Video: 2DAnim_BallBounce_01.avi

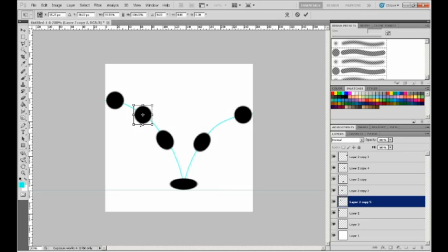8:09 So just a little bit this way, a little bit this way. Hard to do it this size, and line it up.
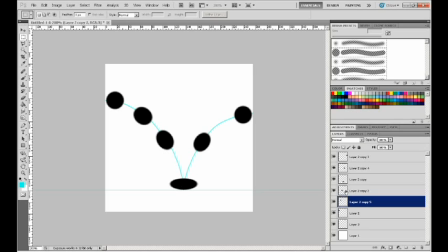8:24 Alright. Okay, again I'm going to do my in-between between this one and the one on the ground. And in this case, I'm not going to go in between this shape and this shape because this is full impact on this surface.
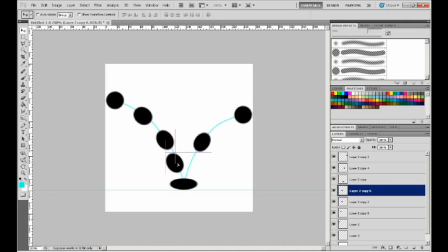8:44 And so it's not going to impact the surface until it actually gets to that point. So in this case, I'm going to keep it more in fitting with this particular shape than that one.
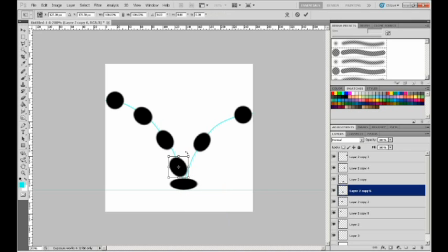9:03 I am going to rotate that into position. Alright.
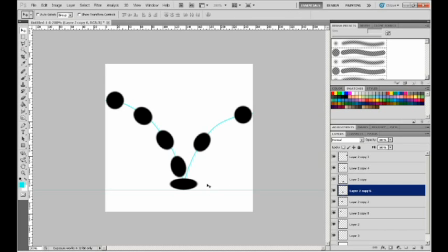9:23 Exactly. Alright, so again, in between this ball and this ball. And I'm going to take the shape of this one and duplicate it.
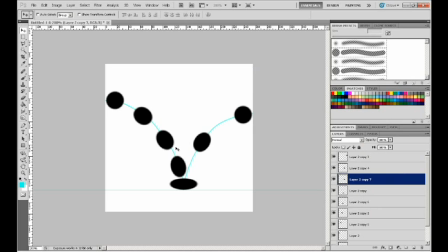9:41 Put that where it belongs in the stack. Move it into position. Right.
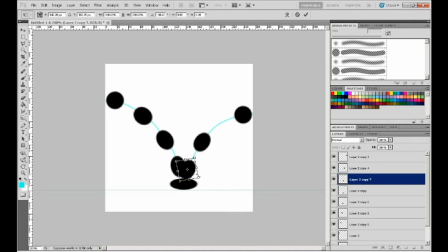Now this has just bounced, and so it's going to be really reactive here,
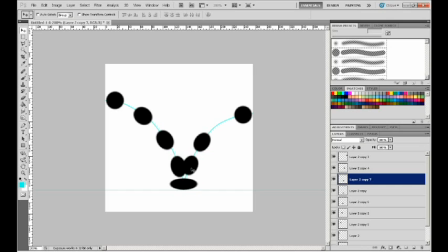10:16 so I'm going to give it a little more distance away from this one than this one. In fact, I'm going to go back and adjust this one as well, make it a bit closer.
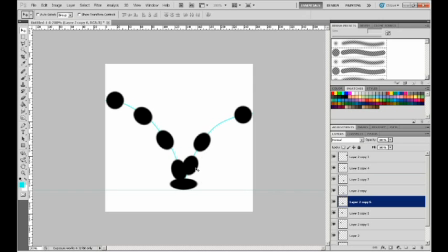10:34 Alright, so one more to do. This one looks a little off. Use my arrow keys to get it into position. Alright, I'm going to grab this one,
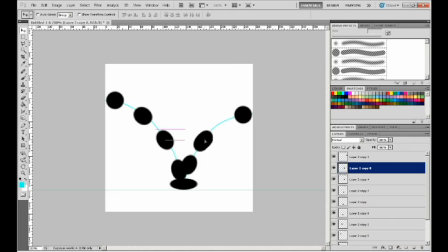10:52 duplicate it, move it into position here, rotate it, and make it a little
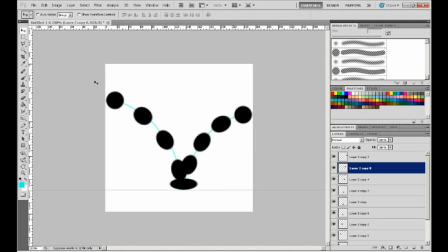11:14 round. Alright, so we have our keyframes 1, 2, and 3. We have our in-betweens, secondary in-betweens,
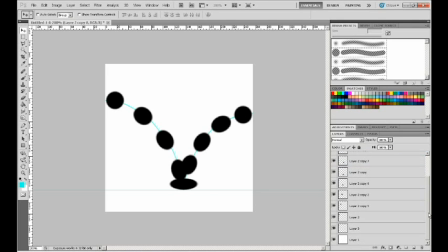11:26 and now let's take our keyframes and our in-betweens and create an animation out of them. In order to do that, come up here to Window,
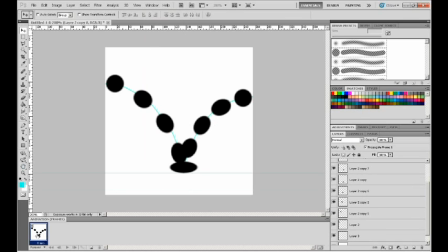11:41 Animation, and you can see that we get a little window down here, the new menu. Right over here, this icon, it's convert to timeline animation.
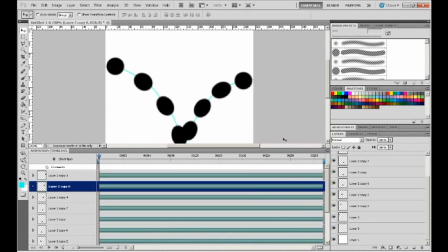11:54 Come in here and convert that.
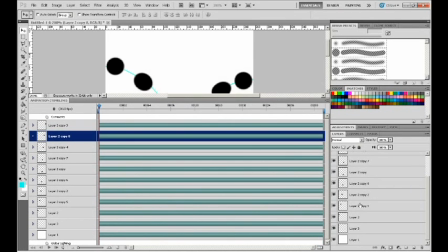11:56 And then you can see that we have what looks like our layers in this animation timeline editor. So the next thing we want to do is determine how long this animation is.